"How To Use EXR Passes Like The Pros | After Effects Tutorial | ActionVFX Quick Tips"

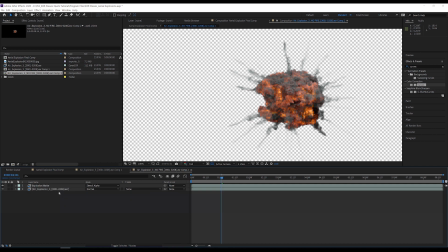will delete all the layers except for the explosion and the explosion matte layers and I also delete the color profile converter from the explosion layer now
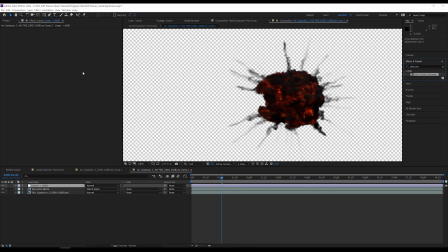I create a new adjustment layer add the color profile converter to it and check the linearize input profile checkbox now the conversion from linear to srgb is
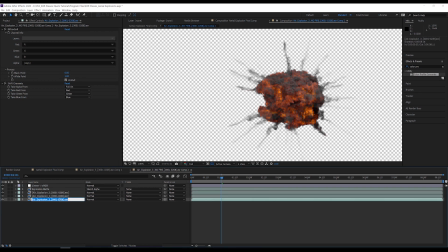happening last i duplicate the explosion layer two times rename the three layers to main light fill light and rim light set the extractor effect to show their respective channels and
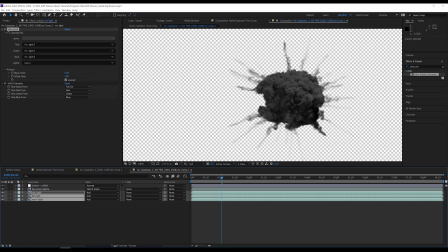change their blending mode to add i am using add instead of screen because i am working in a linear color space now I have an explosion with no fire I also want to make some adjustments to the lighting and colors as I did for the first explosion so I will add
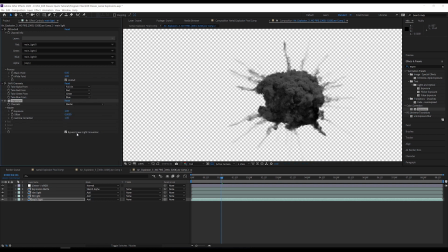an exposure effect to the main light layer set the exposure to one and check the bypass linear light conversion checkbox this is because we are
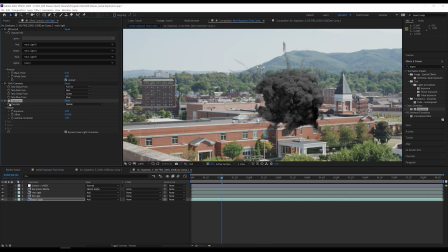already working in a linear color space I will also add a curves effect to
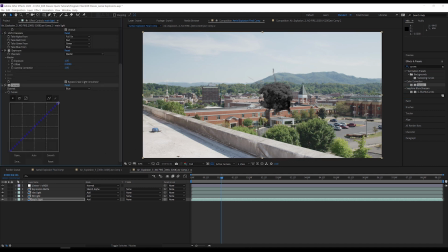this layer and push some more blue into these highlights to match the sky now I will add the same exposure and curves effects to the fill light layer set the exposure to 0.3 check the bypass linear light
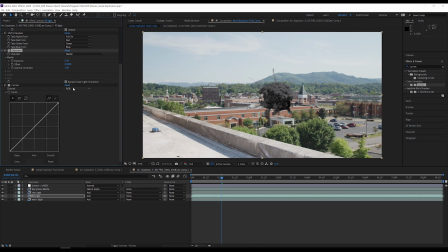conversion checkbox and add some green with the curves these small adjustments really help the explosion match the plate better one last thing I need is motion blur typically I would use something like the pixel motion blur effect but
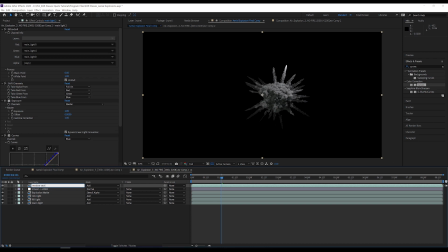these EXR files have an additional pass that gives me accurate motion blur and also faster render times I will duplicate my main light layer, move it to the top, delete the exposure and curves effects, select the motion vector channel in extractor, and rename the layer to motion vectors.
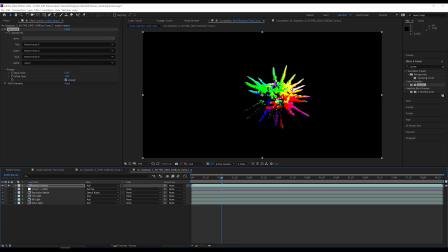This crazy looking render pass is giving us information about the motion of the explosion. This information can be used to accurately apply motion blur to the explosion. To do this, I create a new adjustment layer, rename it, and apply the RealSmart motion blur effect.
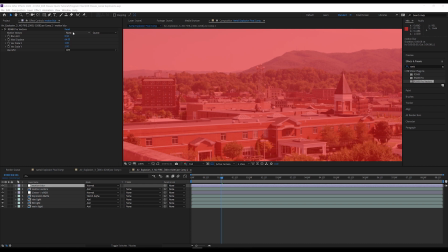This effect is not one of the default effects that comes with after effects but I need it to utilize the motion vector pass I set the effect to reference
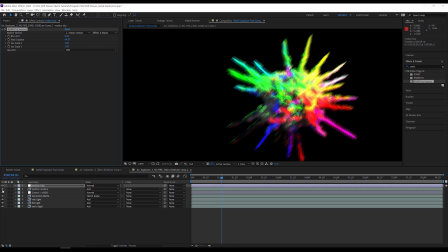the motion vectors layer with effects and masks and then turn my motion vectors layer off then I set the max distance to 20 to
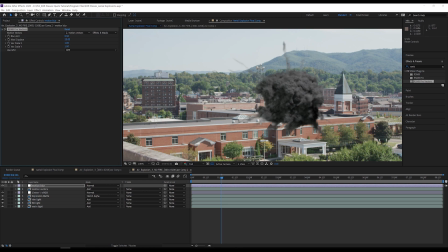tone down the amount of motion blur and that's gonna be it for this tutorial on EXR passes these same techniques can
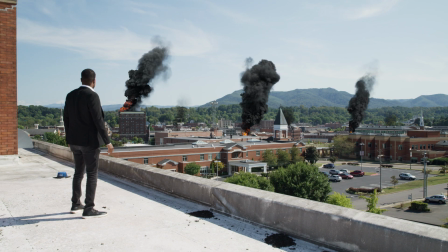be used with other multi-channel EXR products from action VFX such as the large-scale Smoke Plumes Volume 2 collection.
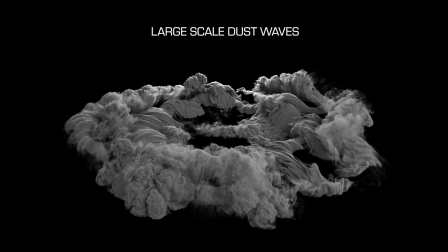And we have two brand new products with EXR passes releasing April 14th, so check those out!
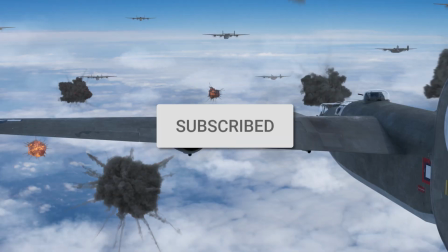Subscribe so you're ready for all the new tutorials and content we have coming your way, and leave us a comment on what tutorial you want to see next.
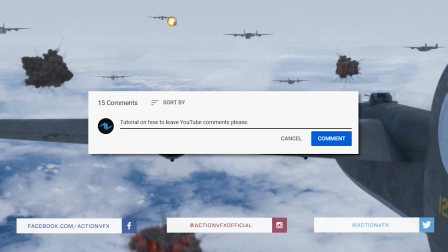I'm Zach from ActionVFX.com